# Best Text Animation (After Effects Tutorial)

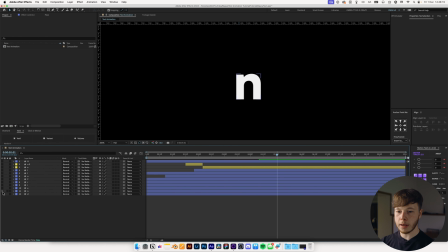735s
Next up is the D. So I'm going to hide all my keyframes again, and we can go and play with the D. So I'm going to show that, and we're going to be doing a pretty fun animation with this. I've done this once before in an animation, and that is using the belly of the letter to get a little bit of fun movement. I just thought it was a pretty funny idea, and it's pretty simple.
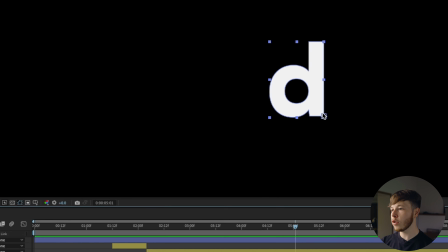752s
We're going to want to start by hitting Y to bring up our anchor point tool actually, and we want to link it down to the bottom right corner so that we can use that as a pivot point for when it springs up.
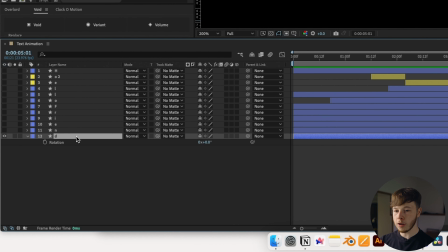761s
Now from there, it's pretty simple. We want to start by hitting R to bring up the rotation, and then we want to keyframe it in its last position,
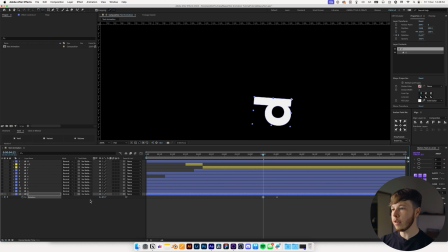768s
and then we want to go backwards a little bit, and we want to lay the belly of, or like the back of the D flat.
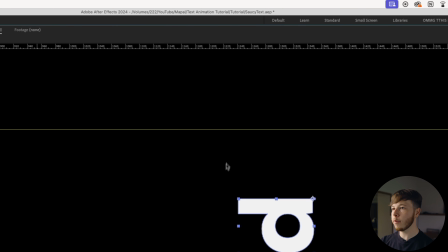774s
And you could even use a ruler if you want to make sure that it's completely flat, but it should be 90 degrees, should work depending on your font.
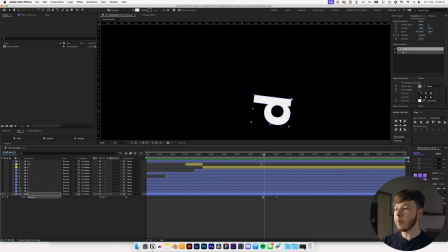781s
Now we need to animate the path of the belly to match with that. So if you go to the very end of the D animation, open up the contents and go into the path.
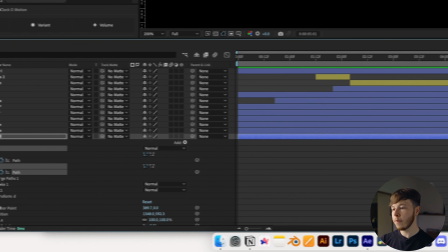790s
Again, we have a cutout and the belly itself, so you want to keyframe both of those. And then you want to go to where it's flat, and then you want to flatten it out.
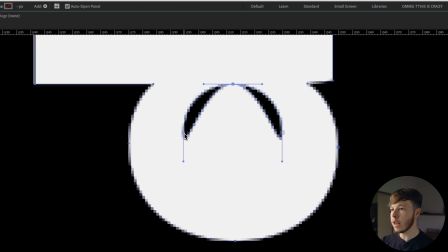798s
And this is just simple, taking your path and just making it as flat as you possibly can, kind of like it's been in the gym and done a lot of ab work.
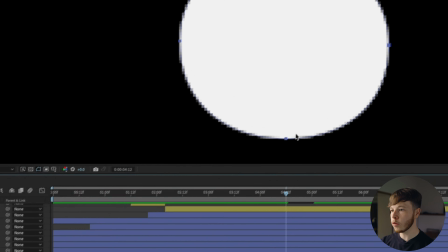806s
That is pretty good. And then we can take the second bit, which is the outer bit, and we will drag that in.
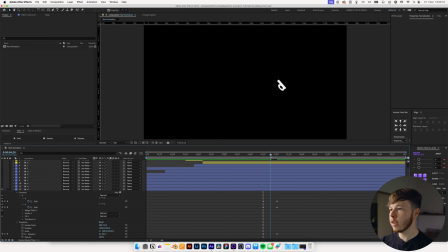812s
And just like that, we have our flat D. So if you play it back, you can see it kind of uses that as a little bit of a launch point almost.
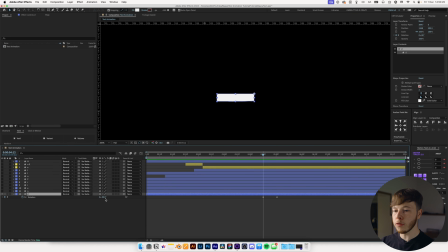819s
And to sell this even more, we can even take it a little bit further than 90 degrees, which will just give it a little bit of overshooting, so it kind of bounces up like that. And I also think that if we have a look at it, it looks like it's very flat, so I want to droop it down a little bit more, the belly that is.
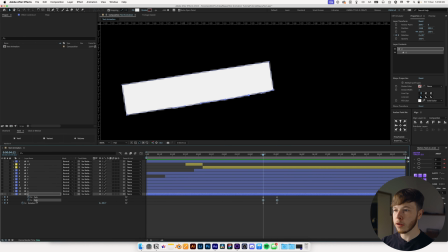834s
So if I go into the beginning of where all my path keyframes are, I just maybe want to move them a little bit downwards.
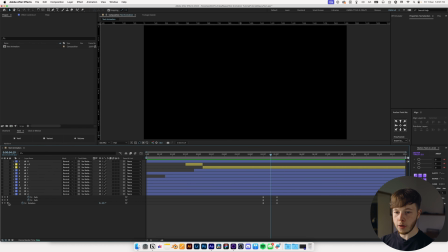841s
Now we have one thing left to do, and that is animating the E. Now I'm going to show all my layers real quick so we can get some sense in here, because as of right now we have this hello and we have the friend,
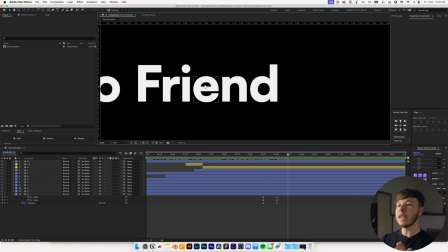853s
but we don't have the E. And what I thought for the E was to have the friend part missing the E be closer together, and then pop the E up using a simple scale animation, but then have the letters moving outwards and making space for it. It's going to require a little bit of tinkering, but it should be fairly doable. You are going to take the D and E, and you are going to create a new null.
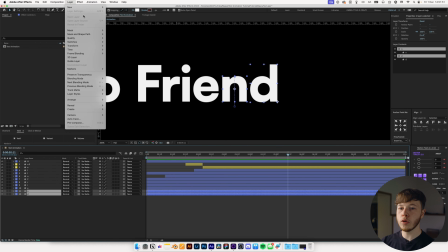872s
So you can go into layer, new null, or use a void, which is a free plugin that you can use.
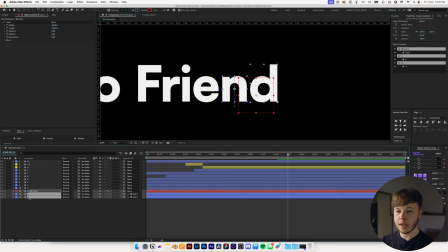877s
It's essentially the same thing, but without the mess of a solids folder. And then you want to take those 3 layers and change the color of them, maybe to a green,
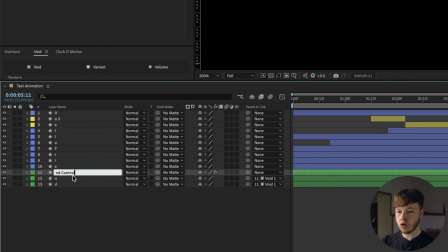885s
and then just name this ND controller, and then we want to take the F, R,
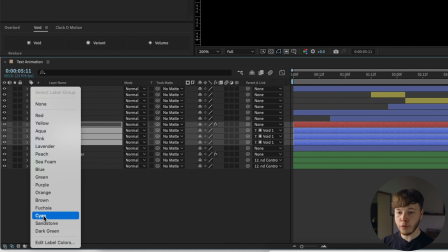890s
and I and do the same exact thing and just pick a different color for them, maybe fuchsia, and change it to FRI controller.
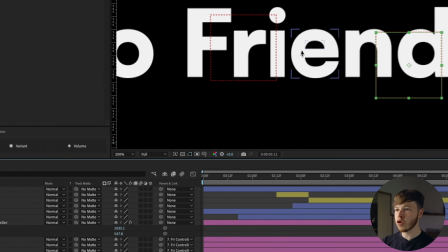899s
So now if I hit P on both of my controllers, I can move these independently.
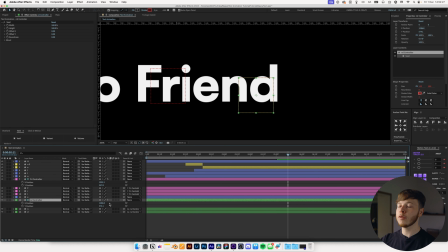904s
That's the easiest way of doing this animation without messing with the keyframes of individual letters, because that can be a bit messy because we already have those animated. So on my E, I'm gonna hit S to bring up the scale, and I'm just gonna keyframe it at 100% and then go back a little bit and set it to 0.
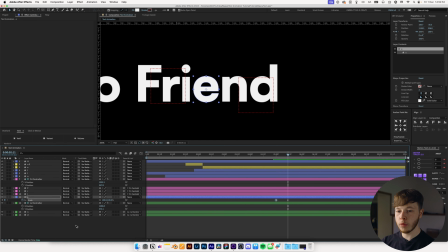919s
And now we get a nice little scale up animation. And we wanna keyframe the position of our controller as well. We want to keyframe the X position at the end, and when we move it to the end, I'm actually just gonna take a ruler and put it right in the middle so we know kind of where our two controllers need to meet.
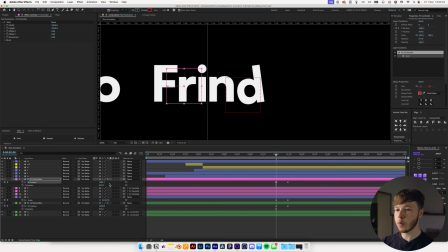936s
And then we're just gonna move them in, scoot them in close, something like that looks pretty good. Now we'll have an animation where the E kind of pushes them out a little bit.
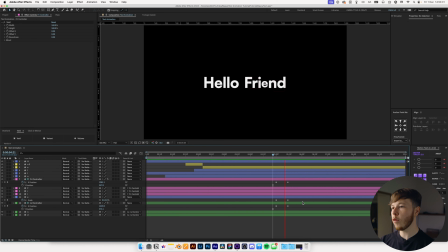944s
And I just think that looks pretty cool. Thought it was a fun little idea. Now that's pretty much it for all the keyframing that we need to do. Now it's time to actually start easing it, which is where you really bring it to life. The first step is lining up our keyframes in the way that we have it.
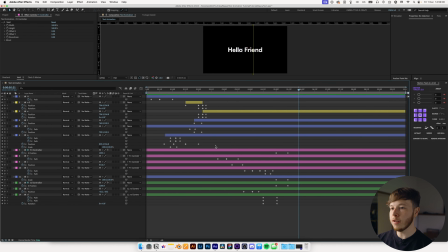956s
And as you can see, we have a lot of keyframes. So I'm just gonna drag this up so we can see it all and just have a little bit of a preview up here. And we want the H to be the first thing to come in. Take these keyframes, move them forward a little bit. And then as soon as it's just about right here, we want all of this to come in. So we'll drag that up a little bit to be about right here.
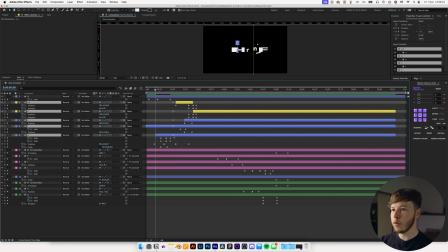975s
So take that, and we wanna maybe even scoot it forward just a little bit more because we don't want it to be blocked by the H itself.
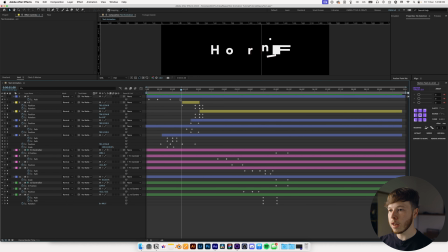983s
I want to tighten up the separation a little bit because it can come in a little bit sooner. So just taking this and all of these and moving forward a little bit, and taking this O and just lining up these two keyframes with that. Comes in, squashes out, moves, and bounces out. So that is pretty good. So now we have the first word lined up.
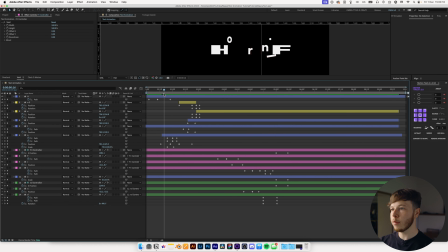1002s
So we have hello coming out here, and we want to line up the friend so it starts at just about the same time. So take these keyframes and move them up a little bit to right about here. And I want to cut this layer, or the F, and the same with the H to start right as the first keyframe is coming in,
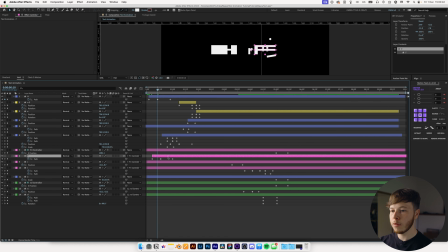1019s
so we don't get a moment of still stand kind of in between them. I want to move this maybe forward a little bit so they don't come in at the same exact time. I want to offset it just a little bit and get the timing a little bit different just to lay out our visual animations and all that good stuff. And then we have this F, and we of course need our R to come in as it moves in.
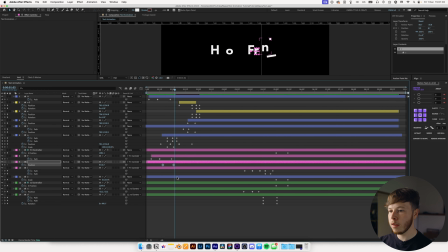1038s
So we have that counter movement right there, maybe even move those up a little bit. The I and the N, we want to make sure that they are linked up. So I'm just going to take them and move them up close here. You can have this start pretty soon, maybe right about here. Take both of these layers and we can delete the stuff that we don't need from them.
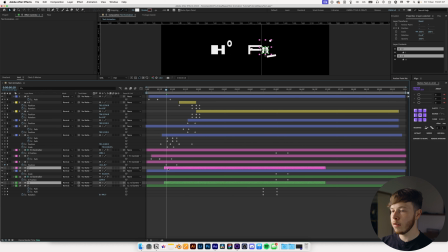1058s
Take them and maybe right there. So we have that coming in and that. And one thing I can see that we forgot is to line up.
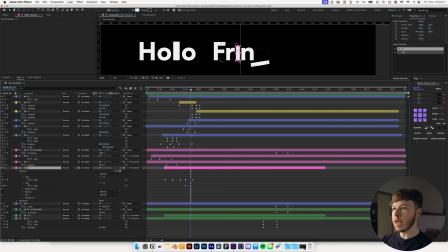1067s
Now, one thing we forgot to do is that since we tighten all of these up, our N and I animation got messed up a little bit because of the way that the pulse work and all that stuff.
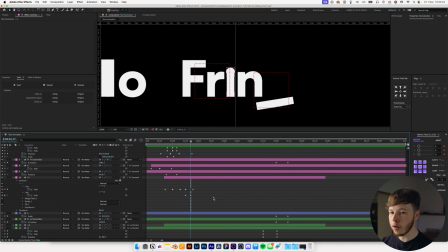1075s
So we're gonna have to change that real quick, which is not a big deal at all. But it's definitely something we would like to catch. So we have that coming in, boom. And again, we'll start right at the end, which is right here.
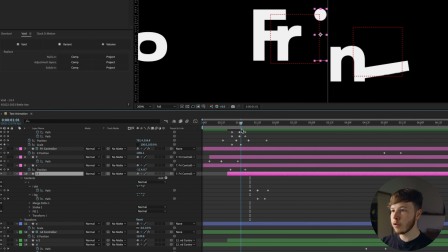1085s
Delete those two keyframes and then move back a little bit to where that impacts right about here,
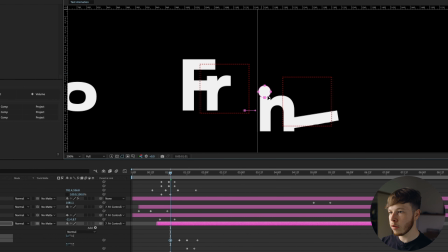1090s
and then just take the path and dunk it down so we have it going up there,
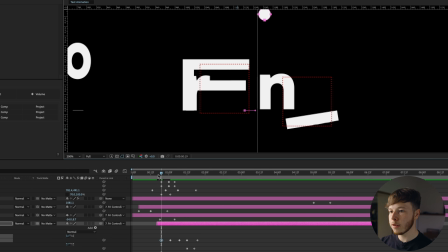1096s
and boom. And of course drop him from up high like such, and cut the layer to start right at that keyframe and zoom back out.
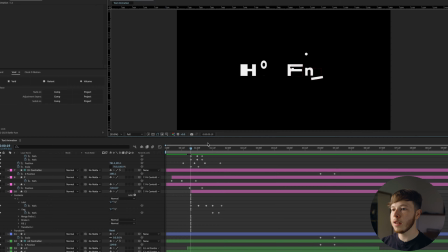1104s
You can remove that guide and drag this back up.
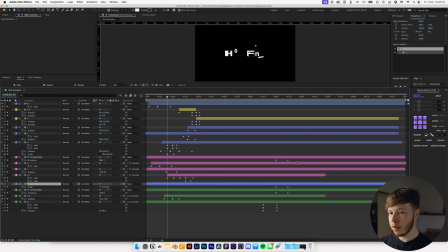1107s
Hit U twice to bring up all the keyframes. We have the E and all of these, we can move those up to be a lot closer. And then we have our D, which can come in. So we have that coming up, and the N kind of boom, boom.
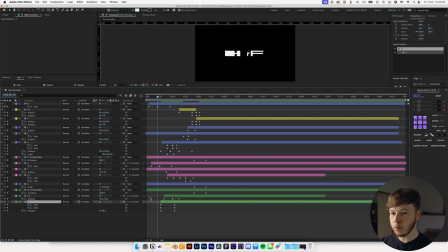1122s
And we want to trim this layer, of course, and the same with the R. I want to trim that also.
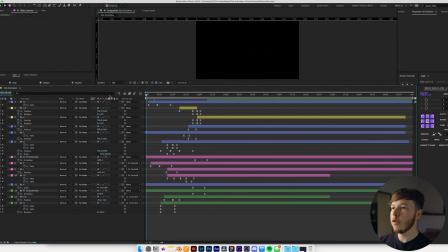1128s
I'm going to take all these keyframes and I'm going to hold F9 or Fn and hit F9. And already just like that, it's just added a little bit more niceness to our animation.
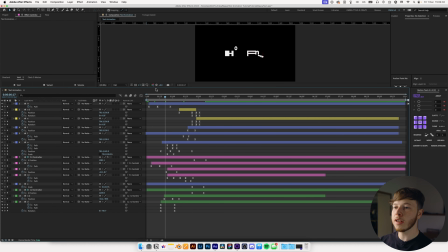1136s
All that's left to do is go in and tweak every single one so that it actually looks pretty sick. Hit U to hide all of that, and then I'll just take it one letter at a time.
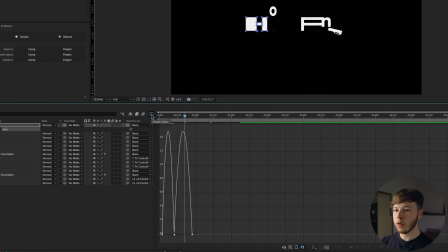1144s
I'm gonna hit U and then click the keyframes, and then use my little graph editor over here to mess with the easing of the keyframes.
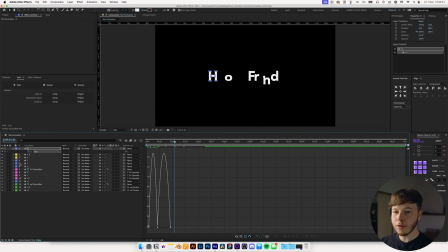1150s
So right now it's pretty whatever, and I'm actually just gonna solo that,
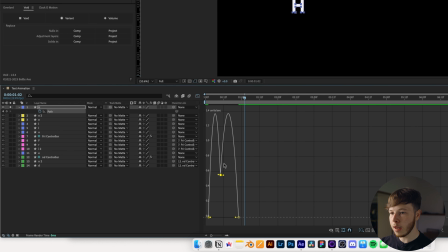1154s
and I'm gonna take this first one and kind of line it up a little bit, and I want it to come in a little bit slower. So I'm gonna drag that in, which is just gonna slow it and then impact kind of like that way.
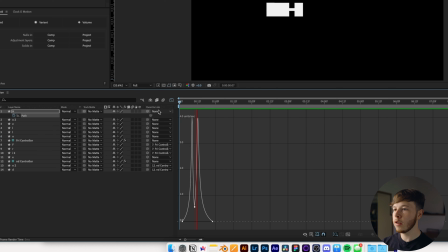1166s
And we might even want to take this in a little bit too, so it's kind of like two pointy pyramids. which is just gonna make the motion a little bit smoother, especially with it lifted off the ground.
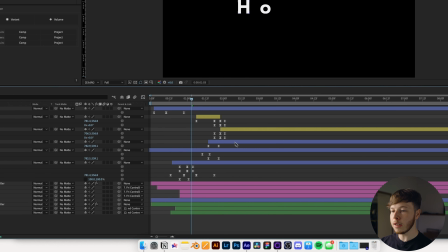1175s
An important thing to mention here is movements that go together, we wanna move the graph of them at the same time to make sure that the easing is the same on both ends, so we don't have one end that's quicker than the other end, which will just look a little bit wonky. So right here, we can select all of these two first ones, same with this one, and go into our graph editor.
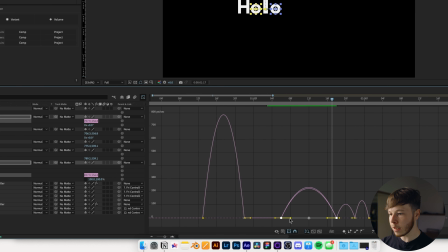1193s
And it's going to make it that we have both of them selected at the same time. So now we can speed that up a little bit.
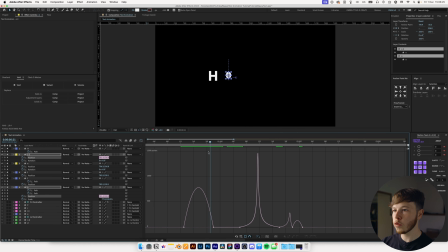1198s
Separates out like that, which is pretty cool. Good little bit of impact. And we have this initial squash, and we want it to come in and land with some impact. So we will start it off slower, then move the pace up a little bit. So if you start it off pretty slow, boom, and then it kind of lands, gets a little bit of that impact.
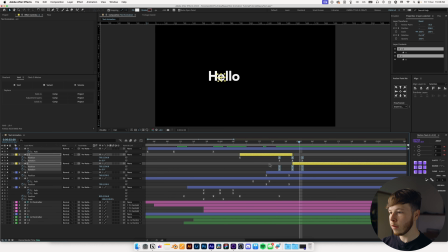1215s
Make sure you have the rotation for both of these selected, and even the position as well, just so we get it all at the same exact time.
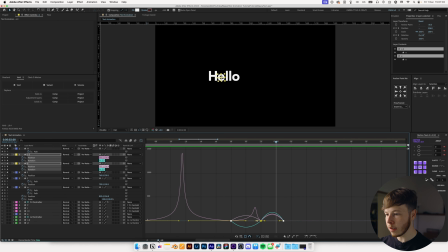1220s
We want to make sure that it is lined up pretty good.